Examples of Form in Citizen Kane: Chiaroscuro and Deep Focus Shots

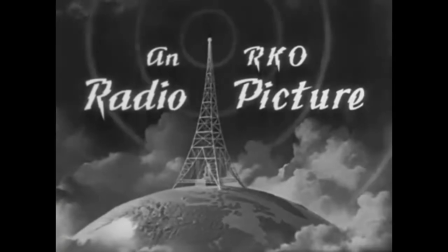8s
A well-written script and plot make for a great movie.
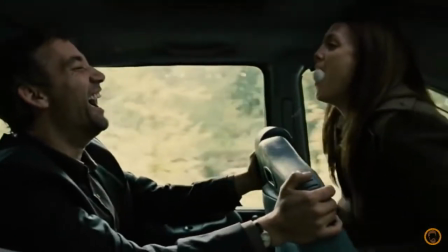12s
However, films can be impactful pieces of art not because of the dialogue and story, but because of the way the story is told through film form.
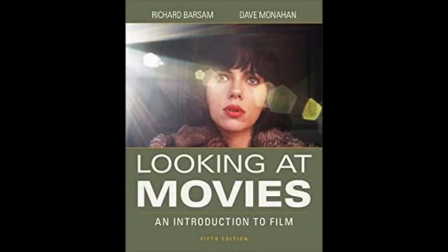20s
In looking at movies, film form is the way a story is told with cinematic language.
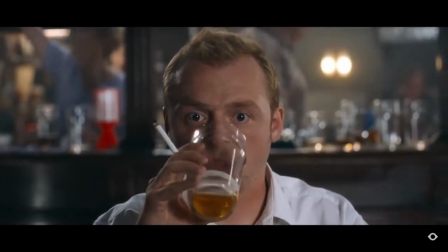25s
In other words, film form is how the story is successfully portrayed even without the use of dialogue.
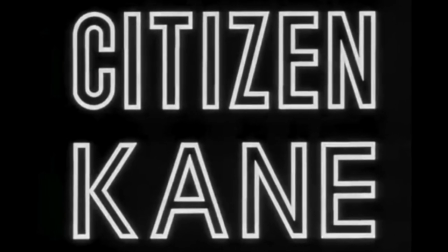31s
Located at number 1 in the AFI's 100 Greatest Movies of All Time, Citizen Kane,
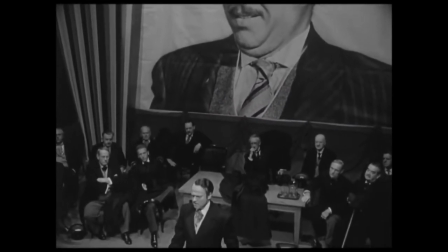36s
from 1941, directed by Orson Welles, portrays a great artistic control over its film form. Welles, along with talented cinematographer Greg Toland,
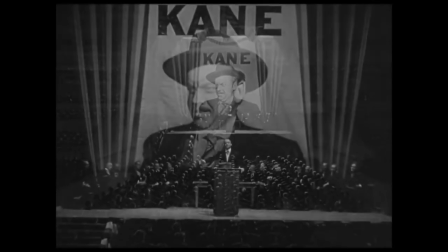46s
made use of chiaroscuro and deep focus photography to present one of the film's themes: the difference between love and power.
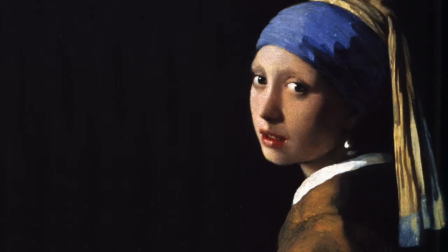56s
Chiaroscuro is a technique that was commonly used in Renaissance paintings to create contrast through light and dark shading.
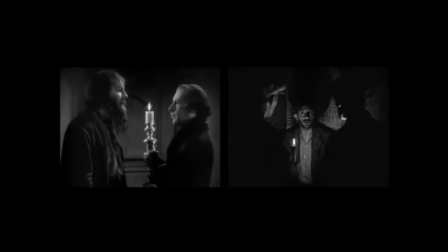63s
The technique creates a three-dimensional quality in images on a two-dimensional plane.
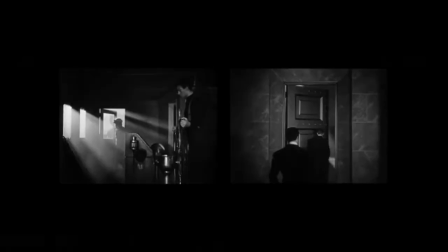67s
In film, it works the same way. Oftentimes, the light contrast can be very dramatic and can create a suspenseful atmosphere.
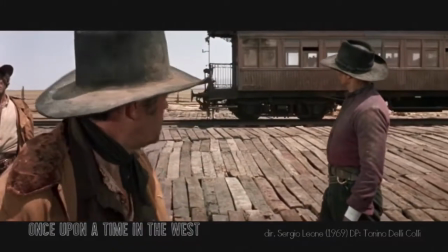77s
Deep focus photography, also called deep focus shot, is a technique used to keep the entire frame in focus.
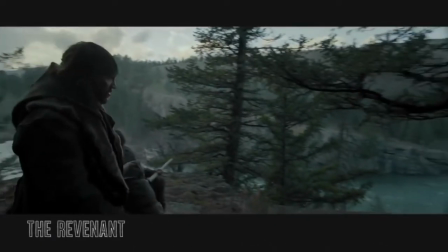85s
Or in other words, a deep focus shot includes foreground, middle ground, and extreme background objects, all in focus.
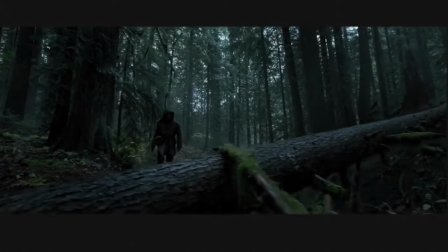92s
This type of shot is used to create an impression of a fully realized, detailed layer world.
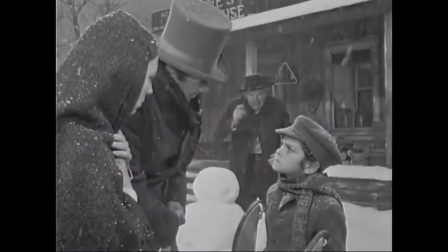99s
A prominent theme in this film is love. However, Kane constantly confuses love for power or money.
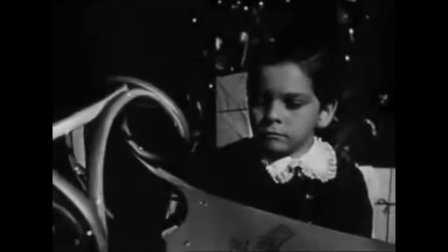106s
As his parents gave him away to a bank in his early childhood, it appears that Charles Foster Kane never truly learned what love was.
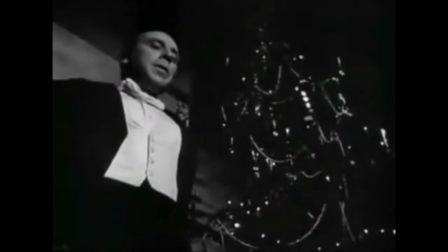114s
In turn, money governed his young years, so he uses money and power to try to govern others.
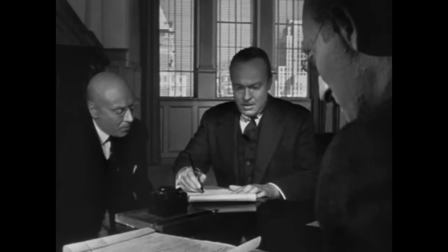120s Always used money to buy things.
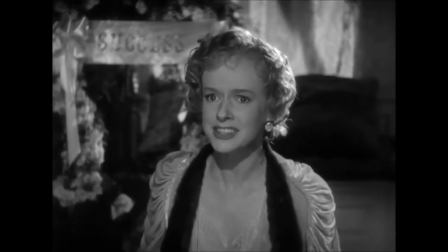129s
Chiaroscuro is used to show Kane's power over Susan.
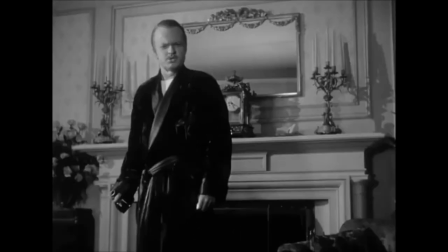132s
Despite the fact that his wife is miserable and humiliated over her singing, Kane disregards his wife's feelings to prove himself.
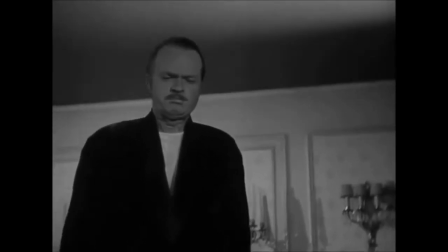140s
His power over Susan is portrayed as Kane's deep shadow overtakes Susan.
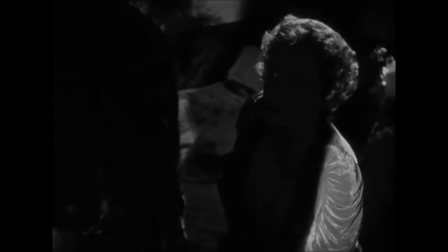145s
In turn, we see her shrink and become quiet as he orders her to continue singing.
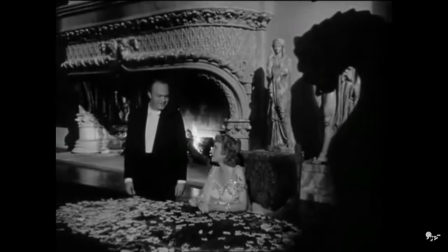151s
A great display of deep focus technique to convey theme is found in the first two consecutive scenes in Xanadu.
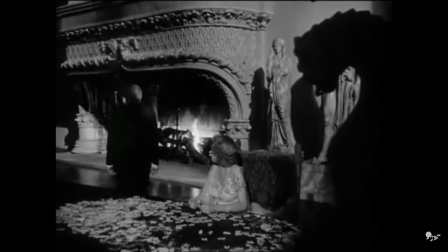157s
At first, Kane is standing next to Susan as she builds her puzzle. As he walks towards the back, the chimney appears to get larger than what it originally was. This displays the greatness of the palace that he built for Susan. Despite his wife's obvious unhappiness, Kane stands proudly in front of the elaborate and enormous monument.
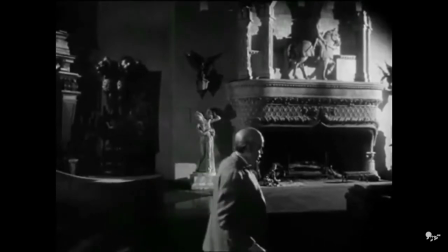177s
The next scene shows Susan building a puzzle again, while Kane walks towards the back of the frame.
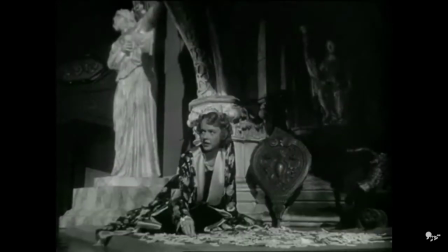182s
He sits in a large chair, and the frame shows the colossal size of the living area.
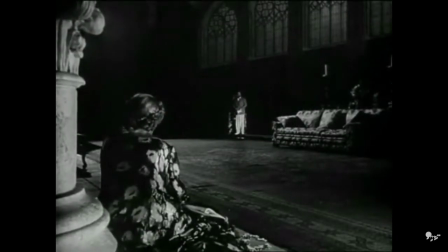187s
It also shows the colossal emptiness. Susan and Kane are on complete opposite grounds, and shouting to be able to hear each other.
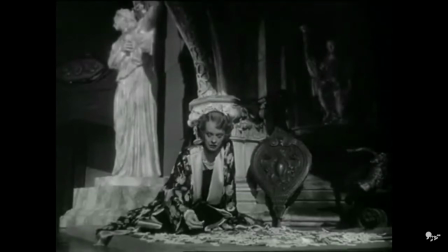196s
This not only shows their physical distance, but also their metaphorical distance as husband and wife.
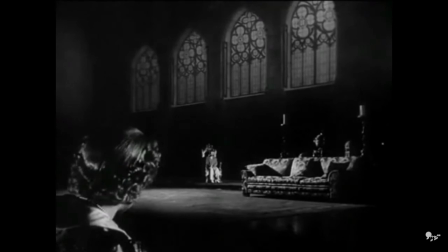201s
They are surrounded by luxury, but are empty inside.
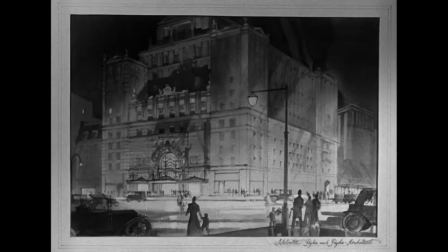205s
In the process of filming Citizen Kane, Welles collaborated with many talented artists at the time to create the final product.
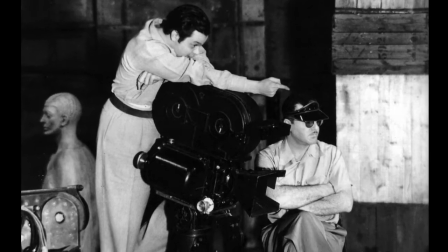213s
His collaboration with Greg Toland was major because he taught Welles the basics and importance of cinematography.
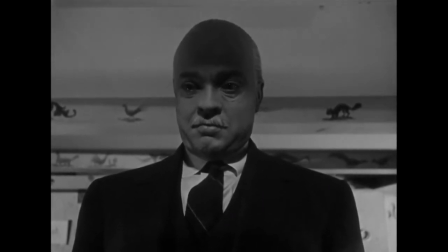218s
Welles even stated, "It's impossible to say how much I owe to Greg."
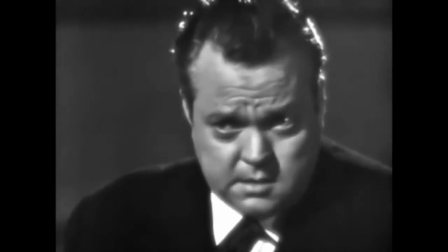222s
So important was Toland's work to Welles that they shared their title card in the end credits.
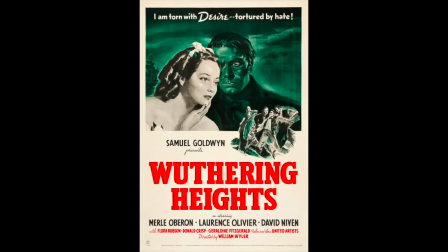228s
Greg Toland is also known for his cinematography work in Wuthering Heights, The Grapes of Wrath, and The Best Years of Our Lives.
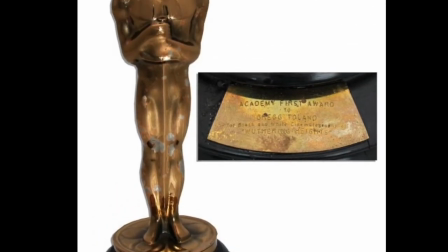234s
He won an Oscar for Best Cinematography in his work on Wuthering Heights.
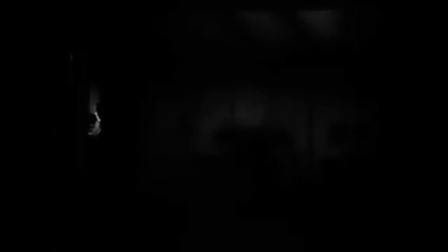239s
Wuthering Heights gives a glimpse of Toland's use of chiaroscuro and deep focus shots. Chiaroscuro is seen early on in the film as a guest enters Mrs. Cathy's abandoned room.
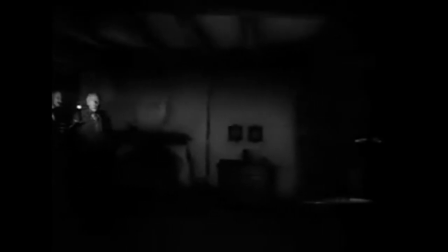249s
Only a candlelight shines in the middle of all the darkness, which contributes to the scene's eerie atmosphere.